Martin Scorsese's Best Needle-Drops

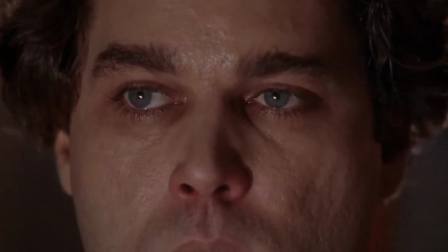The ever-changing soundtrack contributes to Scorsese's cinematic portrayal of Henry's frazzled, coke-addled mindset,
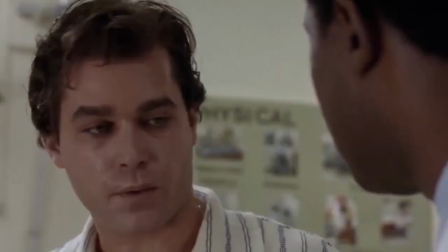along with rapid camera movements, frantic editing, and a spot-on performance by the late great Ray Lee Otter.
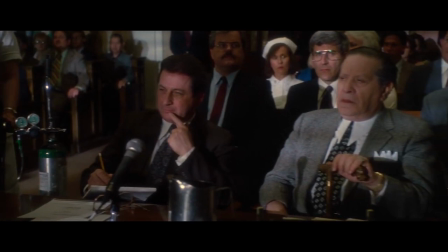Your Honor, as you can see, my clients are elderly and infirm. Any incarceration could pose a serious health risk.
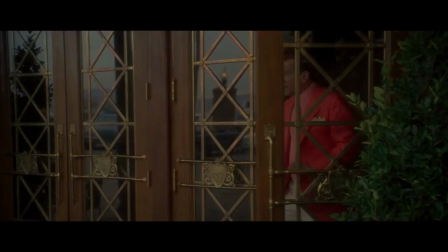When the bosses were arrested, some of them were so old they needed doctors at their arraignment.
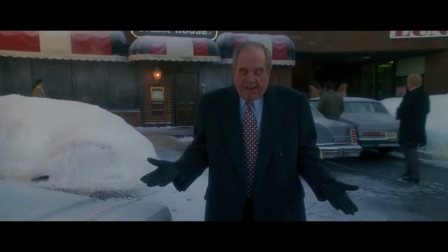The montage of the fall of Sam Rothstein's criminal empire and casino is underscored by the Animal's rendition of House of the Rising Sun.
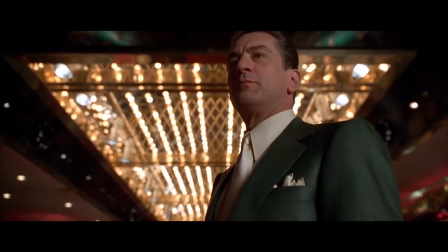Scorsese's use of this heartbreaking classic compares Sam's casino to a brothel, a moral cesspool where people's lives get destroyed.
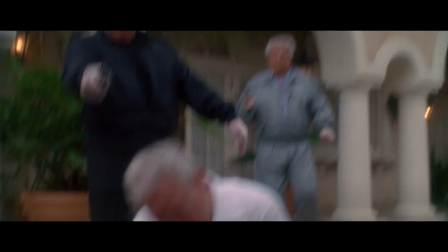The melancholic melody pairs perfectly with the tragedies on screen.
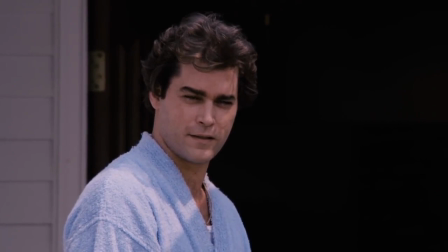In both Goodfellas and the Wolf of Wall Street,
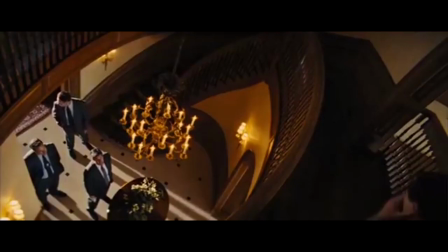Scorsese uses ironic punk rock covers of classic songs from the 60s to signal the arrival of the long arm of the law.
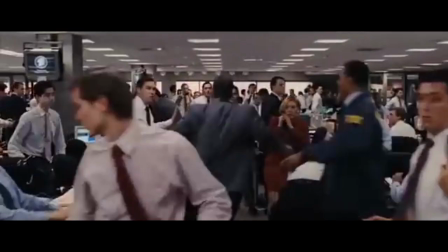The Sid Vicious version of My Way plays when Henry is confined to suburbia as a federal witness,
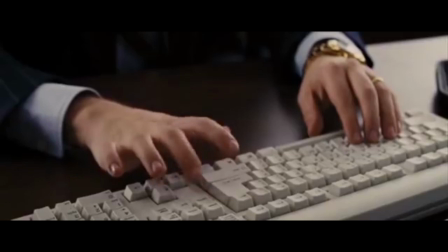while the Lemonheads version of Mrs. Robinson plays when FBI agents raid the offices of Stratton Oakmont.
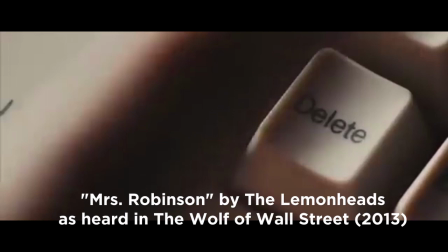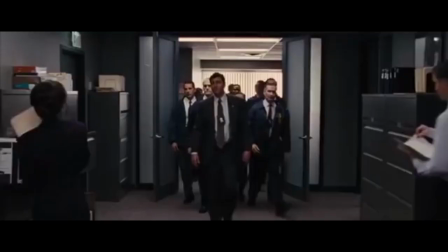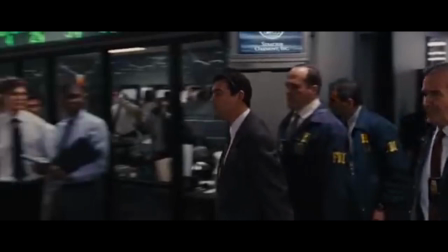FBI! Sit down, put your hands in place and be seated. Shut up!
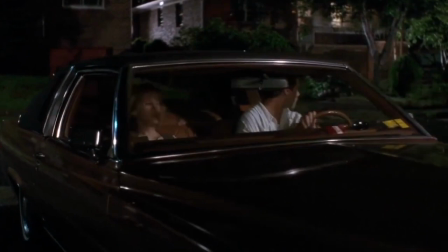Scorsese subversively uses the rebellious anti-establishment sound of punk rock to represent the hammer of justice coming down on his criminal anti-heroes.